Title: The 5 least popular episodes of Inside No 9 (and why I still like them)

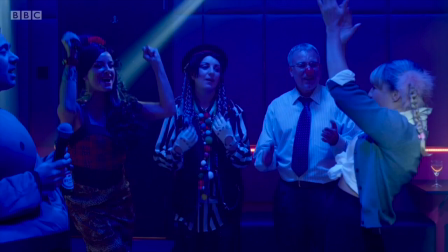Each one reflects the mood and personality of the character who's singing, even if the message is simply, "I'm having fun, let's party."
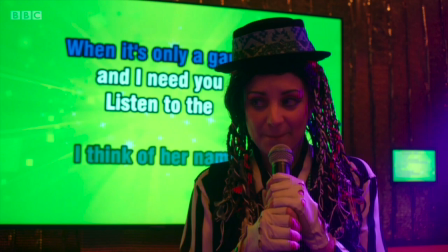Other songs and lyrics end up revealing the character's secret or not-so-secret desires, such as Janet's crush on Dwayne,
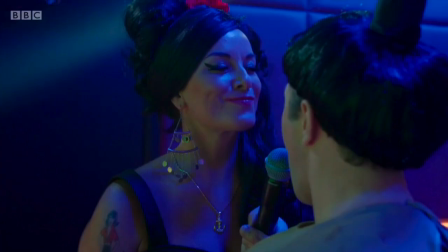Roger wailing through the pain of his oncoming divorce, while Connie and Greg openly flirt and reference their love affair right in front of Greg's girlfriend Fran.
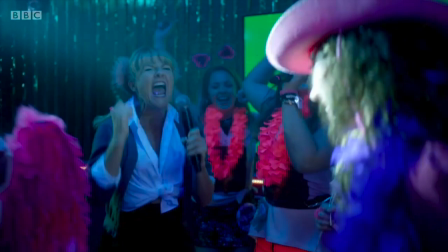Through music, the characters manage to express themselves in ways that might not be achieved through words alone. Everyone stays in character throughout, and their stories are all neatly wrapped up by the last song.
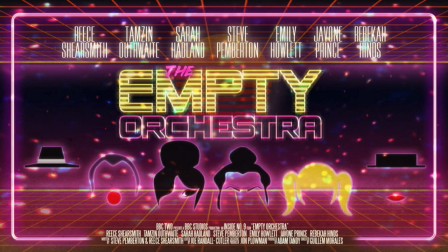Why don't people like this one? Well, it depends on how you feel about musicals, the choice of songs, and the constant noise. Some viewers found this distracting and off-putting, which is understandable.
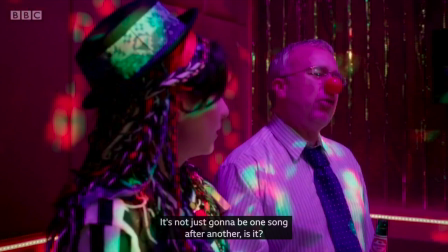The episode is actually a bit self-aware in that regard, especially with the line, "It's not just going to be one song after another, is it?"
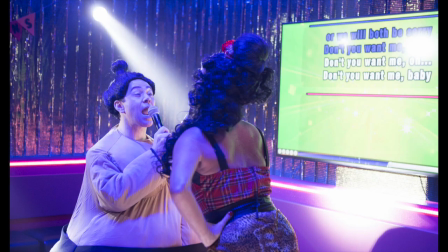Because, yeah, it pretty much is. Or maybe you got sick of hearing "Don't You Want Me" after also hearing it played at Nana's party.
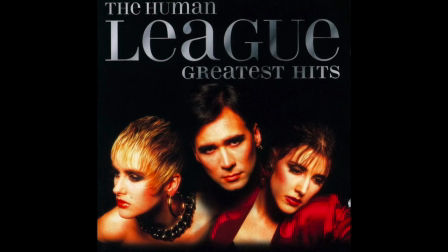I guess Steve and Reese just really like the Human League.
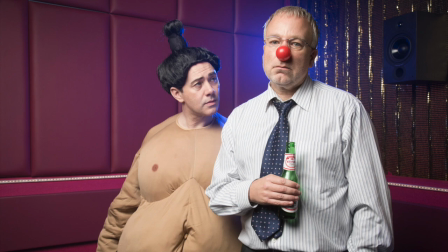Another reason people might not like it is because it's a light-hearted comedy with a happy ending, and no big gut-churning twists.
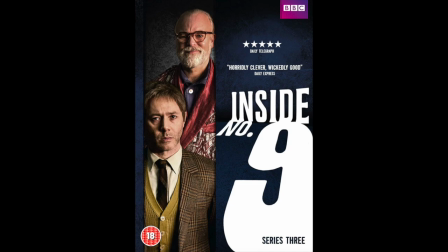Remember, this was Series 3, and this episode was sandwiched between The Riddle of the Sphinx and Diddle Diddle Dumpling, two highly intense and utterly brilliant dramas. Empty Orchestra kinda gets lost in the middle.
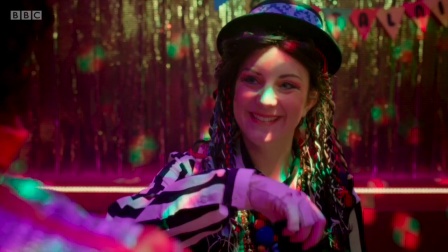Also, I think a lot of people were disappointed that the pill roulette game introduced in the beginning turned out to be a red herring. It really did seem like they were setting us up for a very different story. Would this have made a better premise?
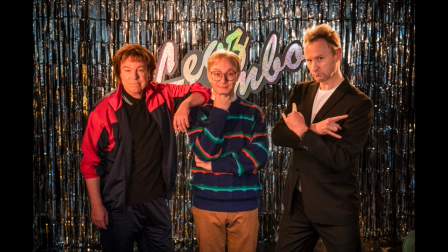It's hard to say. But if you are after a hard-hitting play on the perils of drug abuse, I've heard great things about Bins and Needles, a play about tramps on heroin performed by the Legs Akimbo Theatre Company, coming soon to a primary school near you. So what did I like about Empty Orchestra?
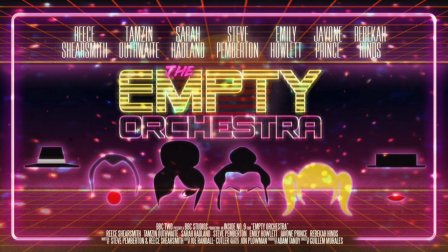First, and I should make this perfectly clear, I fucking love karaoke.
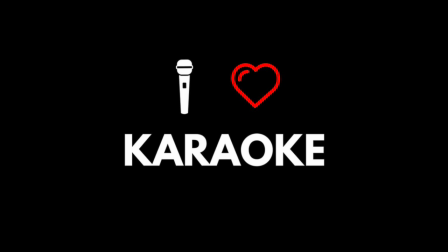I'll be the first one on the mic, and by the end of the night, you'll have to prize it out of my cold, dead hands. I enjoy hearing other people sing, good and bad. In fact, the right kind of bad singing can be a comedy goldmine.
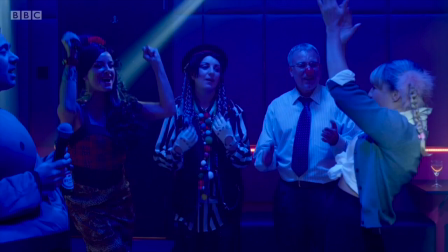For me, this episode managed to capture all the atmosphere and energy you get from a good karaoke night,
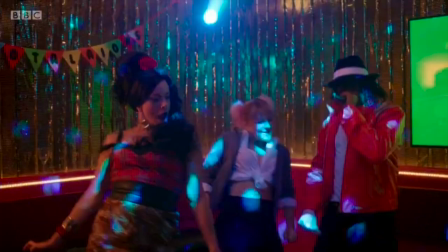including your mates jumping in as backup dancers, passing the mic to a guest rapper who completely bombs it,
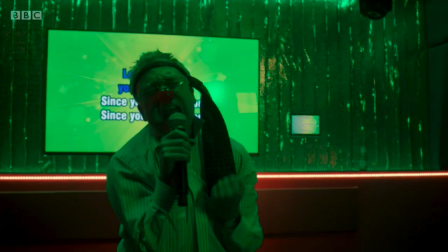and the all-time classic, belting out an emotionally charged number in a crowded room while blind drunk after a breakup.
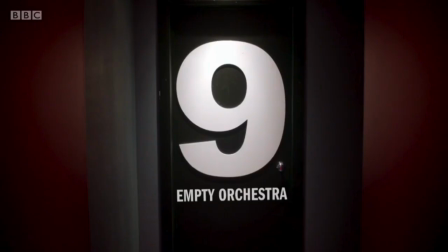I also thought the setting was an interesting choice. Having all the characters in the same booth definitely got the claustrophobia of a number 9, though admittedly that booth is huge.
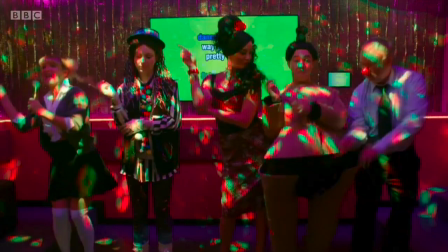You've also got the social awkwardness of the work night out, combined with the added embarrassment of having to sing. And that's hardly the worst thing that happens. I'd love to see that office on Monday morning.
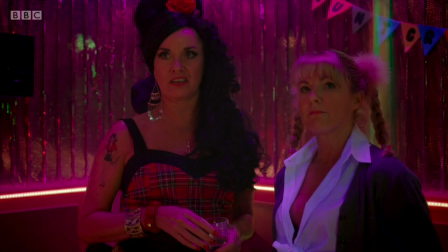The costumes were a fun addition that added to the visual humour and character dynamics, with Connie towering over everyone in her Amy Winehouse beehive and heels,
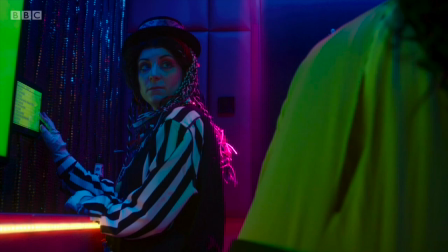Well, shy Janet is dressed as Boy George instead of another sexy pop diva.
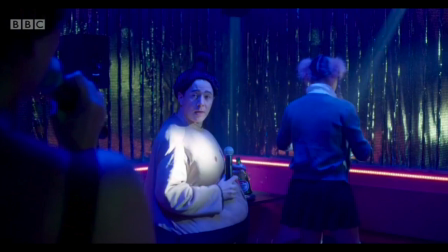Shout out to Reese, who managed to spend the whole episode waddling about in a sumo suit, which was apparently meant to be Gangnam style.
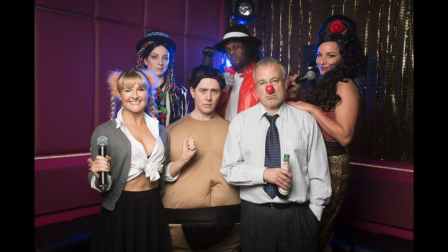The less said about that costume shop, the better. We also get some stellar performances from the entire cast, and there's a lot to love here, especially Steve's broken-hearted middle-aged rocker and Tamsin Outwaith as the stone-cold bitch queen Connie.
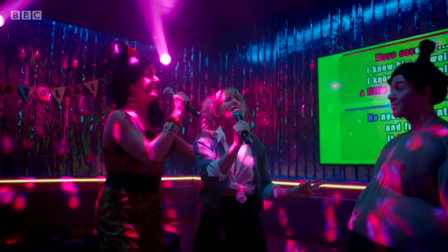I especially loved the part where her and Fran sang as Elaine Page and Barbara Dixon.
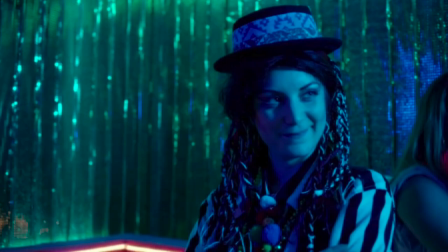No, not that one. But for me, the star of the show was Emily Howlett as Janet. The character brought a whole new perspective on miscommunication, along with a sort of twist in the fact that she could tell what everyone was saying the whole time. Well, at least it was a twist for the characters too ignorant to realise she could lip-read.
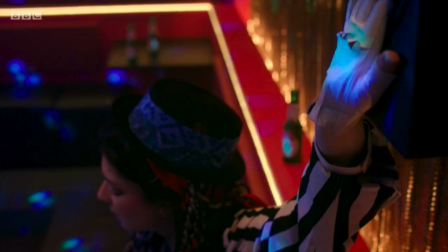Being a deaf person in real life, Emily managed to bring some brilliant touches to the part. Actions such as turning off the hearing aid and placing her hand on the speaker were her own ideas. Because yes, deaf people can and do enjoy music, even if the experience is a little different.